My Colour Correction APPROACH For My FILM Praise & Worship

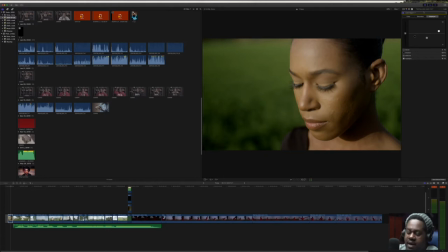6:56 I I actually I didn't crush my blacks I'll show you open
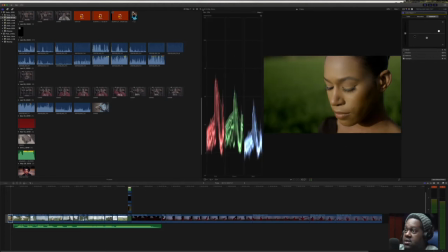7:02 this up here so it's a little bit easier to see I
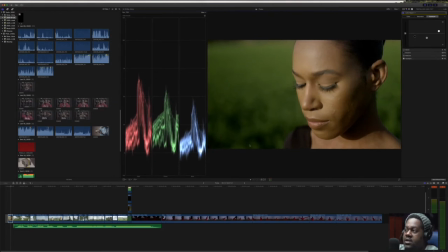7:07 kind of crushed my blacks a bit because I wanted I wanted the blacks to be really really pronounced and the mid-tones I pushed down quite a bit now for all intensive purposes you really shouldn't go below zero but because I knew it was going on a digital platform I kind of had
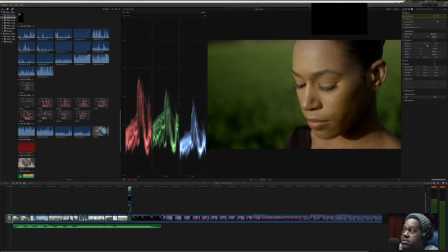7:25 a little bit of latitude in terms of how I how I could express myself so let's go back to that so we have our color color board one that's the first layer then what I did was I went to my LUT so if I go to show you my LUT now what a lot is it's a lookup table so similar
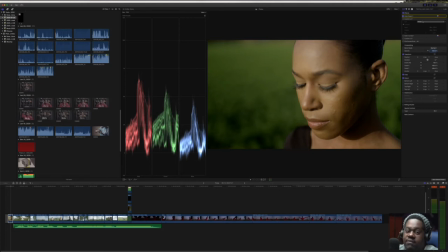7:43 to a filter on on Photoshop that you would put onto a photo or an Instagram it's the same sort of idea it's kind of pre-made predetermined color color effects some what I what I did here was I actually had a pre-made one that that I
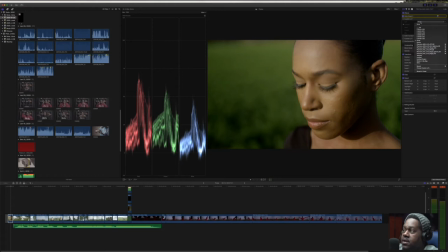8:03 created myself called faces and I mean again you can have a whole bunch of of LUTs that you can load up I have tons but I really like the ones that I have here right now these are the ones that I use the most and to be honest
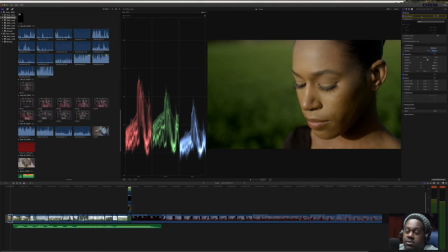8:19 with you as a colorist or I don't consider myself colors but if you are doing color grading or color correction, you're going to get to a point where you're not going to need, you know, 80,000 different LUTs. You're going to find the LUTs that work for your particular style and you're going to run with that. And that's what I would suggest to you.
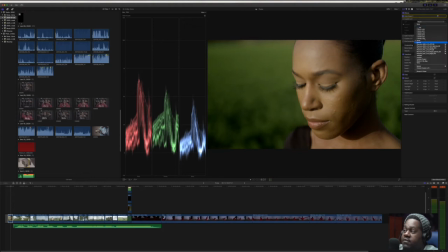8:38 So these LUTs are sort of a group of LUTs that I use on a regular basis. And then I also have my own personal LUTs that I load in on occasion. So I'm just going to click on the check mark here and as you can see that that LUT what it did was it took it took all the crushed
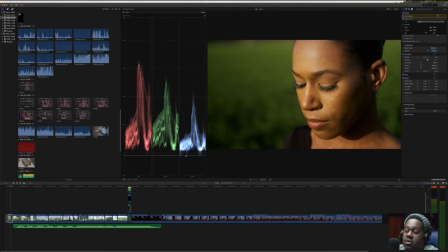8:57 blacks or the crushed blacks beyond zero and brought them up and then it also brought up the reds a bit and brought down the blues. but it basically created it created this really really warm tone which
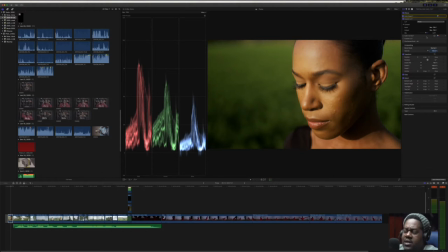9:13 is which is cool because I wanted it to be this richness of tone and the reason for that is because I I shot this whole project during sunset and and I didn't want the sunset to be lost using cool colors
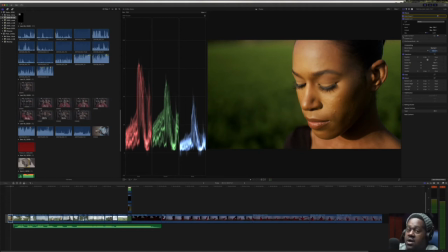9:30 so I really wanted to be warm initially and and then I could always desaturate it or decrease it as I needed. So that led us to the curves, the color curves layer. So what I wanted to do here was I wanted to kind of bring up the blacks a bit more to kind of soften it up.